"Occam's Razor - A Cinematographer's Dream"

Hello everybody, welcome back to another breakdown. Today we are looking at a commercial and this one stood out to me because it was just so simple. And simple isn't easy, but simple means you don't need all the toys, all of the time, all of the lights, these big giant setups. Sometimes it's just about knowing what you're looking for using some simple tips and some simple lighting formulas. It's not really a formula, but I guess it is. Just the framework, basically. We're going to look at how you can employ that in a commercial So there's not tons of locations, in fact, I think there's only two locations this whole thing. Nice, simple, and easy, and shot by, well, let's see if the internet detectives can figure it out. Cinematographer, not, well, they shot Star Wars, and not Greg Frazier. So someone who is very skilled, one of my personal favorites, and I'm sure everyone has seen his stuff.
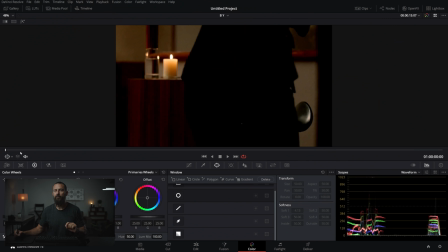[0:51]
But see if you can pick the style. Okay, so let's just run it through here.
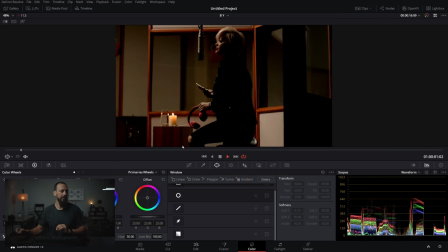[0:55]
You'll be able to pick up what we're looking at. we have got the
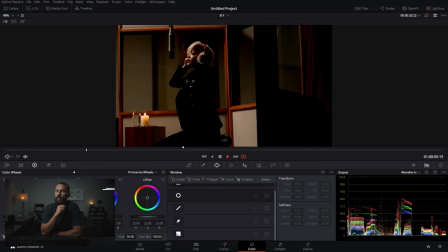[1:00]
app commercial phone boom place it on the thing we're in a recording studio we're singing
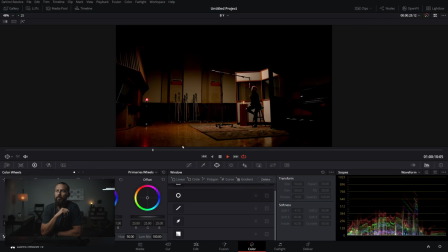[1:05]
a little song we're in the control room back to the big studio and
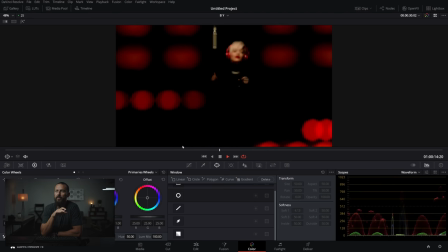[1:09]
more singing little handheld move I like the framing there and
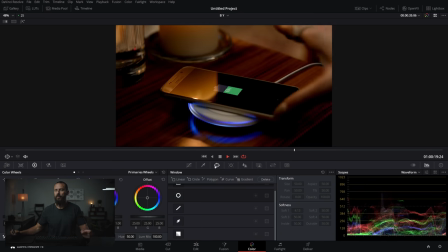[1:14]
we're down here laughing everyone's good charge your phone wirelessly pick back up and life
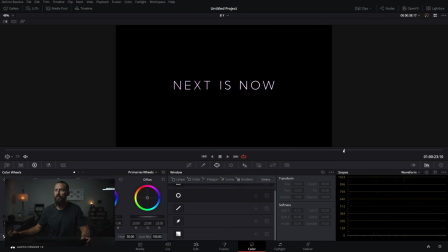[1:20]
is good text message your studio time is up lady you must go Okay,
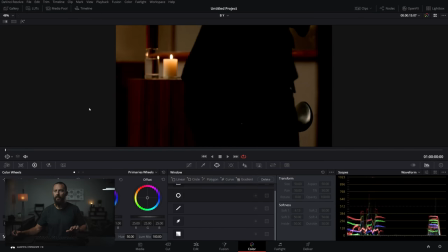[1:26]
so that's the ad, right? Let's break it down. Let's go full screen here. And bring up the old pen.
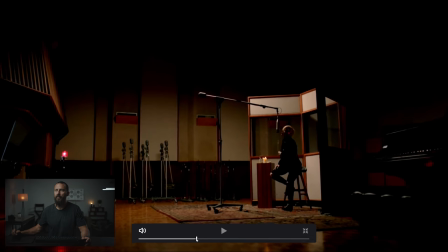[1:32]
Okay, so I guess we start with, we'll start with a wide here, because this is where the majority of the lighting comes from, right? We're going to realize, okay, we got to do the close-up stuff. We got to get to do the singing stuff. That stuff is all on the boards. But the lighting that we can do in the wide is going to dictate the look that we can get in the close-ups.
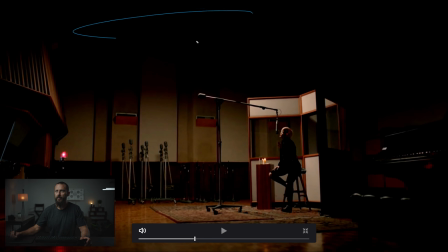[1:50]
So, as always, in this wide shot, who knows if this is VFX, up here and they've just taken the light out, or if the ceiling is actually that high. Let's just imagine the location is this cool. What you're going to want to do, big soft box up here, pointing straight down, skirted off of the walls to create this nice little point of interest here.
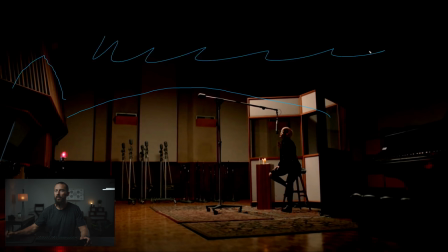[2:09]
And then this little bit here, but we want to keep the darkness there because we want this pool of light. Because the pool of light, much like we always talk about, you want to be shooting across these pools. You don't want to be shooting from the middle of the pool out, right? If you're standing underneath the light, you look up and you can see the light.
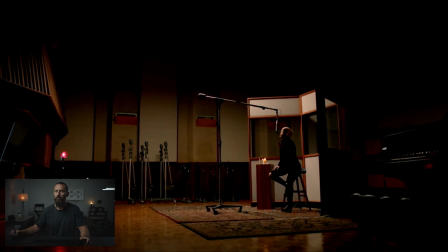[2:25]
That's not where you want to be standing as a cinematographer. You want to be shooting across this thing, picking angles this way. What does that do? Well, if the subjects are also on the outside of the pool, right? This is just like the dinner table scene. If you have your pool of light, which is going to be here,
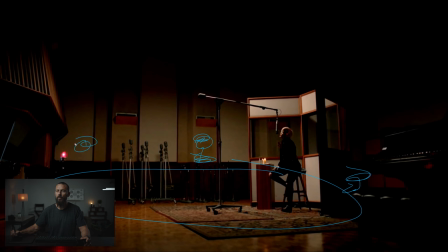[2:41]
if the talent are on the outsides of the pool and you're shooting across it, you're going to be good, right? Because what you're going to be doing is shooting right into the shadow. The shadow that the little pool is creating. And you can see here, the angle that the chair is,
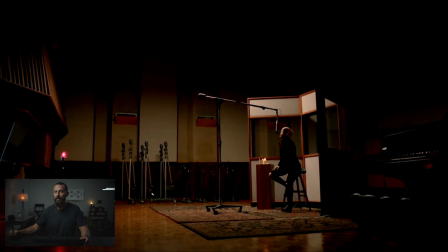[2:57]
gives us just that little sliver of light, right where the cinematographer wants the people to look. Okay? Here, the location, it gets even cooler, because we don't have any distraction up here. We don't need to see up there this little room.
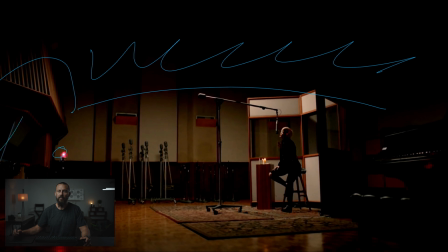[3:09]
This is a nice little intimate recording session. You got a little highlight there, red recording light here, which gives us this reflective little highlight down there. Also, all this stuff down here is nice and cool. because you get just it's like a wet down at night it just ups your
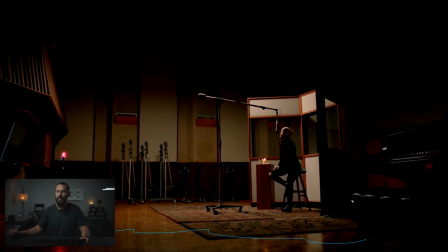[3:25]
ambient ups the interest if this was just completely black it starts to get really really boring so you just want to create that depth and then it's hard to see here but notice how we are not just flat to this wall so if you crab right pan left you would be much flatter onto the wall
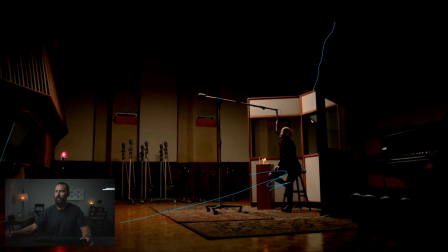[3:40]
whereas here we are just looking almost into the corner here you can feel the wall back here somewhere that's the corner of room, which again is just there to help stack things and create depth. So we've got this as a little element.
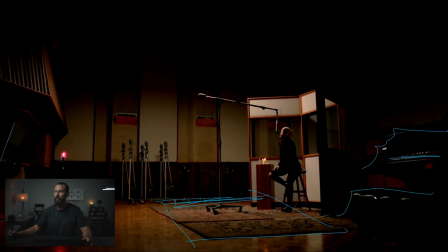[3:56]
We've got our foreground elements here with a little tiny highlight. That's all you need. Just those little tiny little accents. We don't need to see everything. Little bit back there. Then we've got this little structure here, face, this cool looking thing.